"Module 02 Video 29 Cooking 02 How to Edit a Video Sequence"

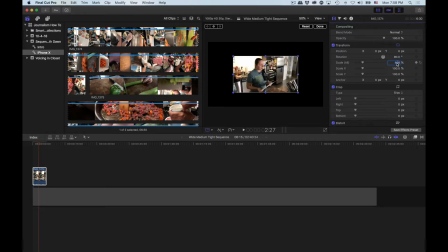(4:15)
So again, we're going to rotate that real quick. We know our scale all is already 180 because we did that.
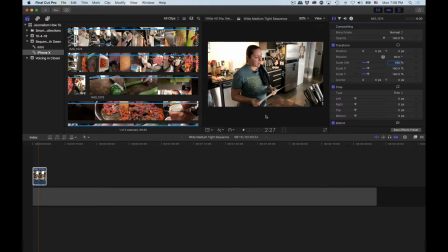(4:22)
I hit done up here so that wireframe goes away and everything looks like normal.
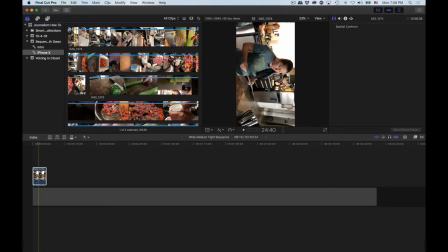(4:27)
I'm going to come in here to this bar and zoom in on it using Command plus on the keyboard.
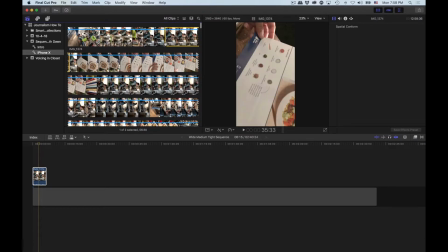(4:35)
Again, that's a Final Cut shortcut.
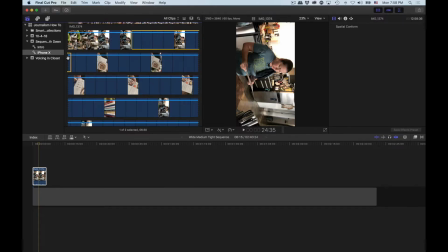(4:37)
I believe on Premiere, it's either going to be Control plus to zoom in on the timeline or just the plus key.
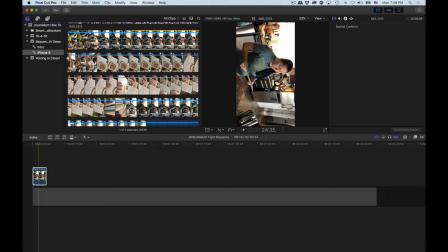(4:45)
Both those combinations zoom in on things in Premiere.
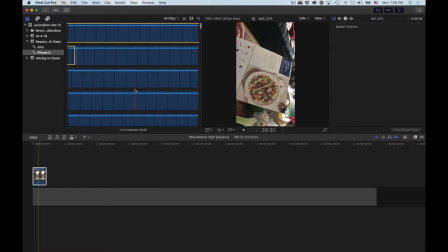(4:51)
It's just a question of what it zooms in on, and that I need to be reminded of. All right, our preview here is going to catch up.
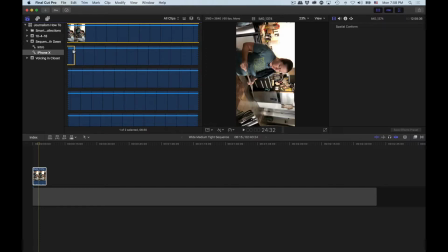(4:59)
You can hear my fan buzzing here on my laptop, trying to figure out what's going on. So once this preview finishes, we will resume.
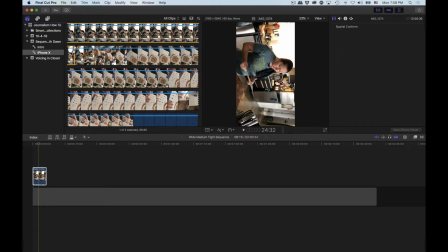All right, excellent. So again, we've got Dawn's wide here. And then if we're just gonna keep scrolling here, we've got the cutaway,
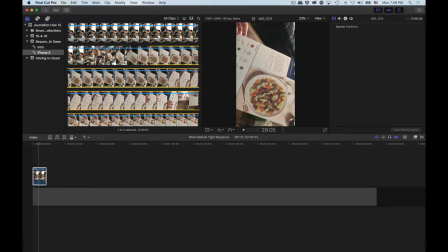(5:24)
a film cinematic foreshadow, if you will, of what's to come.
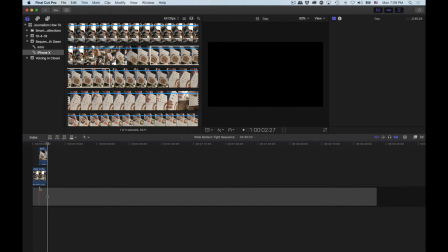(5:31)
Cool. All right, and that's a good cutaway too if I zoom in here on the timeline when she's talking. When she says beef, I can slide this over here.
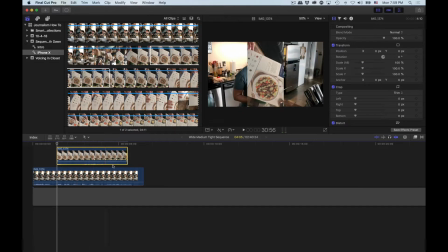(5:47)
And again, in Premiere, you're gonna see different tracks.
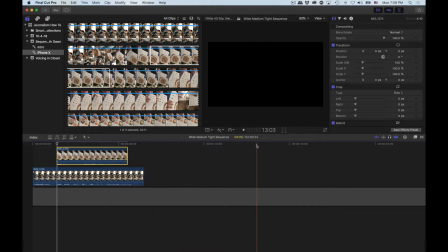(5:50)
You'll see actual lines that separate your tracks, which that is more convenient than here in Final Cut. Final Cut Pro 10 is a little bit different of a way of thinking of editing than Premiere or Sony Vegas or Avid or Edius.
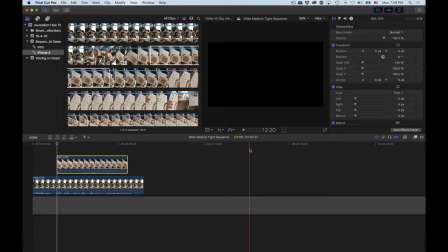(6:05)
Too much to explain now, and believe me, you want to learn the Premiere way of doing things first. That way will be the way that you mainly use in your career. So we will play this again.
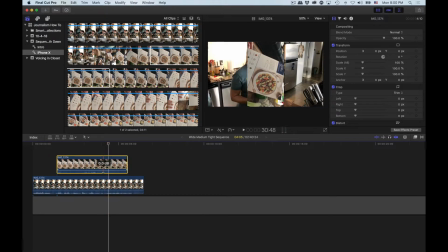(6:20)
Awesome. Cool. I'm going to turn her audio down.
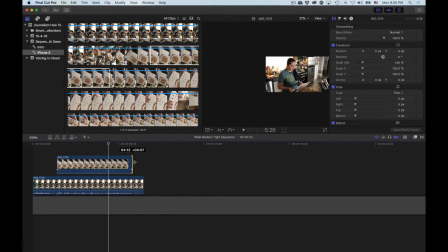(6:25)
We're going to drag her out here.
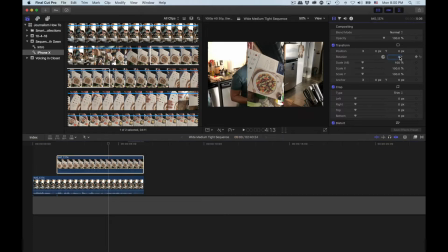(6:28)
We're going to highlight this clip, come into rotation, hit 90 again.
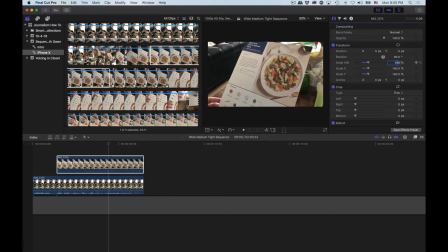(6:35)
We're going to have to hit 180 for all this stuff. And there we go.
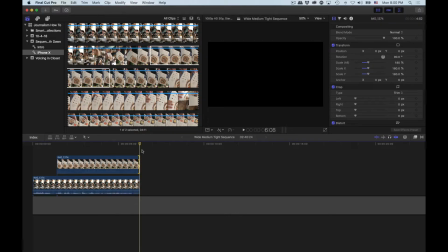(6:46)
Cool. All right. Here and here. Excellent.
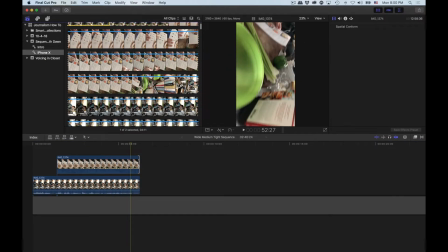(6:52)
So now I want her chopping. I want tights. I want fun stuff.
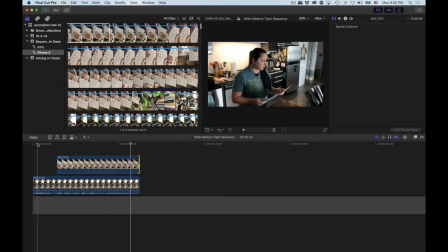(7:03)
I could come back out wide because we've got her here on the medium wide.
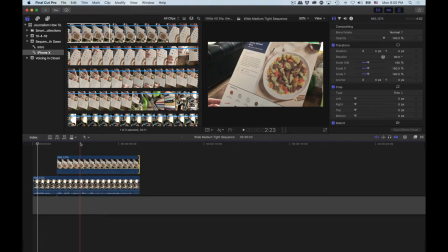(7:08)
We've got a nice, this is still a medium shot, but the angle is so different, showing you something completely different from her point of view. It works.
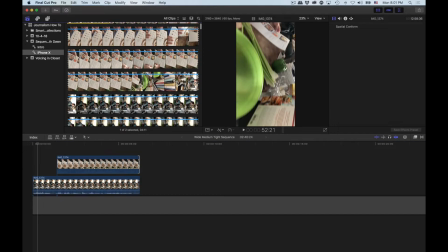(7:20)
And I want something that we haven't seen yet,
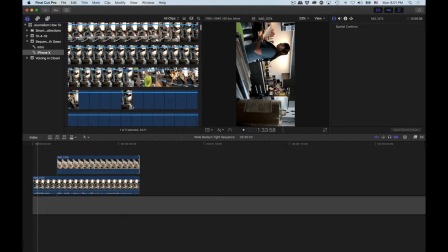(7:24)
but that also advances the story, advances our action.
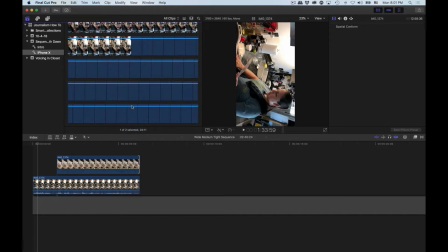(7:29)
And that, my friends, is going to be chopping. I'm going to zoom out here a little bit just in the hopes that this fills up faster. This is doing two things at once.
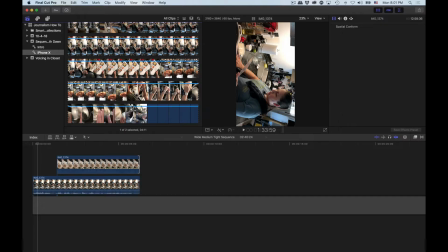(7:43)
This is, one, recording this whole process as well as running a video editing program.
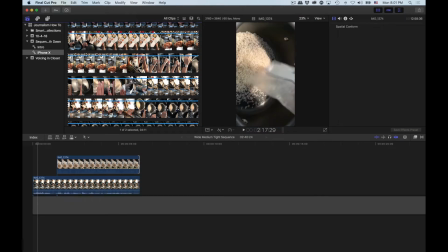(7:53)
That, she's still talking. Oh, that's right, she pours the rice first. All right. Yeah, I don't want to show this yet because we're on the chopping block.
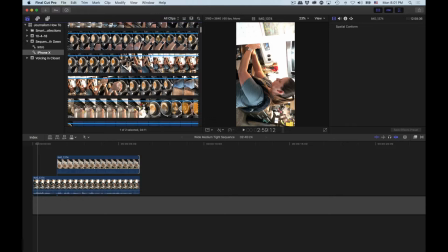(8:07)
We're not over the stove. So that's dictating the way in which I actually edit this stuff. So the order that we're going to see it edited is going to be a little different than the order it actually happened.
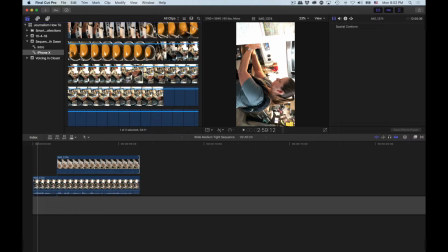(8:21)
And that's okay.